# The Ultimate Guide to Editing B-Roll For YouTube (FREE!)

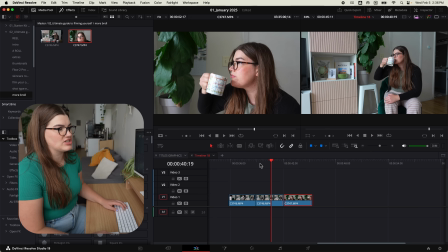990s
Instead, what we're gonna do is, as we're playing back the clip, right before the action happens, we're gonna pause there, because that is exactly where we wanna cut. And we're gonna really study like, okay, what is the position of my hand at this moment?
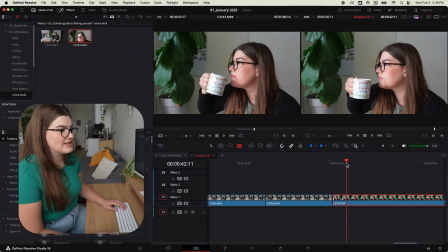1004s
And we're gonna make the cut there. And we're gonna look for that same position right there, right? It's like I haven't quite taken a sip yet, but I'm about to. So now if we cut out these two segments and bring this together,
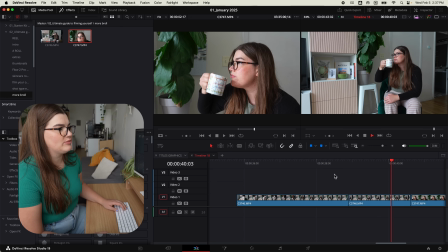1019s
we should have quite a seamless transition. The last thing I want to address in this beginner B-roll editing video is how to edit your B-roll clips to music. This is for when you want to make like a cute little montage, maybe to transition between scenes or something like that, rather than lining up your clips with talking like how I just showed you.
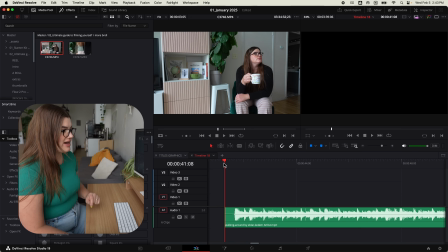1037s
So I've got my music track in the timeline here already, and first off, I'm just going to use the same method that I showed you before of going through and picking out the section of each B-roll clip that I would like to include. So for this,
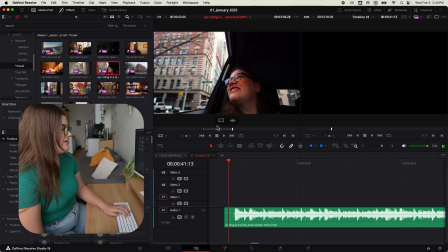1048s
let's switch it up and we'll use a little bit of travel B-roll that I have from a trip to New York I did last spring.
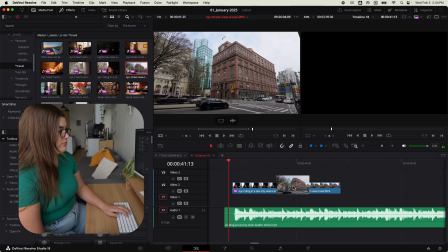1056s
Oh, we got that in point, we got that out point, we got that Strand bookstore.
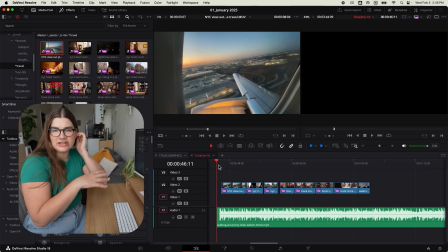1061s
Okay, so basically we've got like a gaggle of clips here, all various lengths, not really like intentionally done, and now we're gonna get them in formation to the beat. Okay, so basically what I like to do is I'll just bring the playhead to the front of the clip like this,
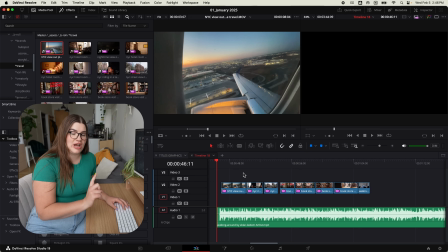1076s
and then I'm pretty much just gonna press play, and I am gonna try my best to hit my M key to the beat. And what this will do is it'll add markers on the timeline where the beats in the music is. So, well, let's do it.
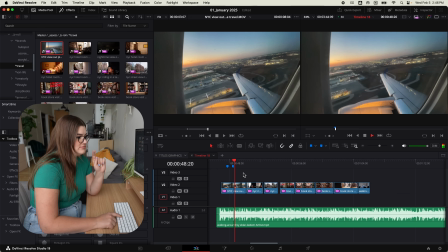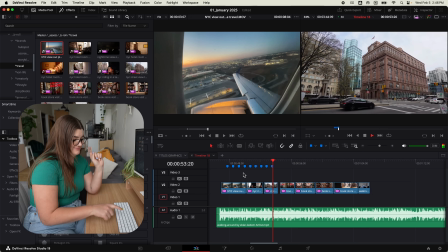Okay, that's enough guitar. But yeah, basically what I've done is just established visual markers for myself where the beats happen. So now I can use that to really easily line up my clips to the beat.
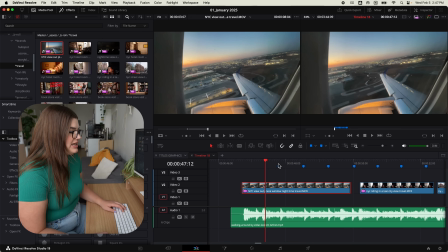1113s
So let's do that. I think I'm actually gonna have my like little airplane clip here go on for several beats, and then I will trim it here. The nice thing about Resolve is as I'm trimming my clip, if I line up with the marker here, it will actually give me a little gray line that indicates, hey, you're lined up, you're good to go.
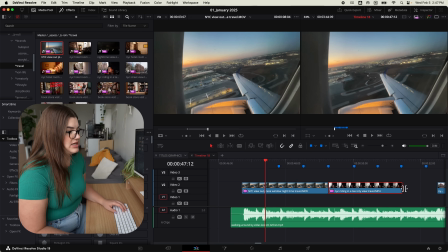1131s
So then I will release it, and then I'll just click and drag this clip over here, and let's give that a 1 beat sort of timeline. Okay, let's bring this one over, and again, we see that little gray line to let us know we're in the right spot.
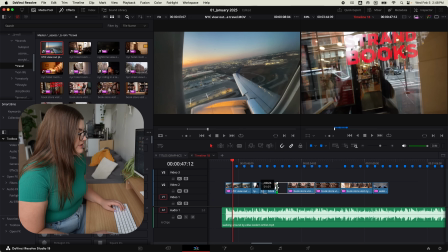1147s
And so on. We'll do this third one to the beat as well. One thing I do want to say about this is once you discover this technique, you're going to be tempted to make every single cut happen on the beat.
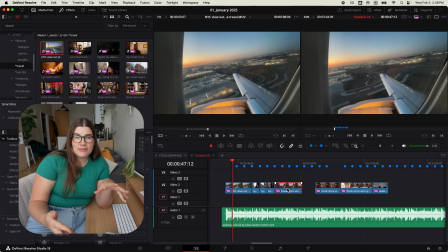1157s
But I would recommend against that. I think the beauty of having your clips line up with the beat is that it's kind of this like satisfying moment to the viewer of like, oh yeah, like here we go. But it can get repetitive really quickly. So make sure to include a few clips here and there that are timed more so based on the action of what's happening in the clip rather than just to the timing of the music.
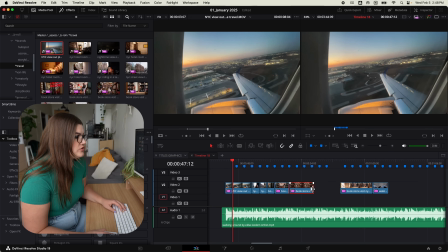1178s
So I might even do a couple that are on screen for like 2 beats, let's say,
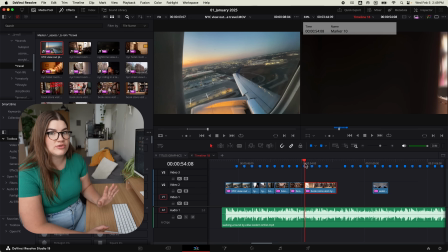1183s
and then I think this clip here would be a really good candidate for just like breaking the musical pattern because it has such a specific action to it,
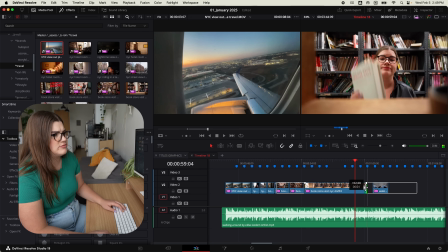1190s
you know, like I pulled this book off the shelf and then I eventually put it back on, so maybe we'll like include that and then cut at that point,
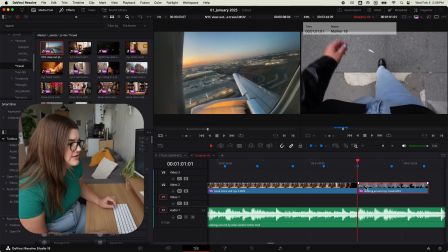1198s
which actually happens to be really close to the beat, so that's kind of nice. So when we edit to music like that, we end up with a result like this.
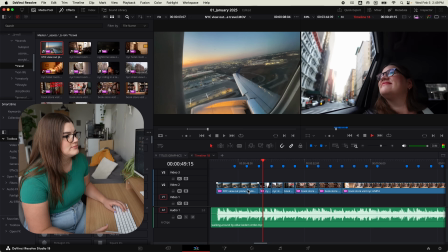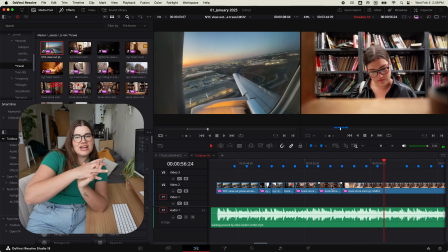1211s
Kind of fun, kind of satisfying to watch, and I think it's a really great way to integrate the music that you are using with the clips that you're showing and just make it feel more intentional. Honestly, editing great B-roll sequences really does just take time and practice. But if you use these foundational skills, you'll be well on your way to editing awesome videos. If you are looking for editing support though, I did want to let you know that my team of editors at Creatorly Media is currently accepting new clients.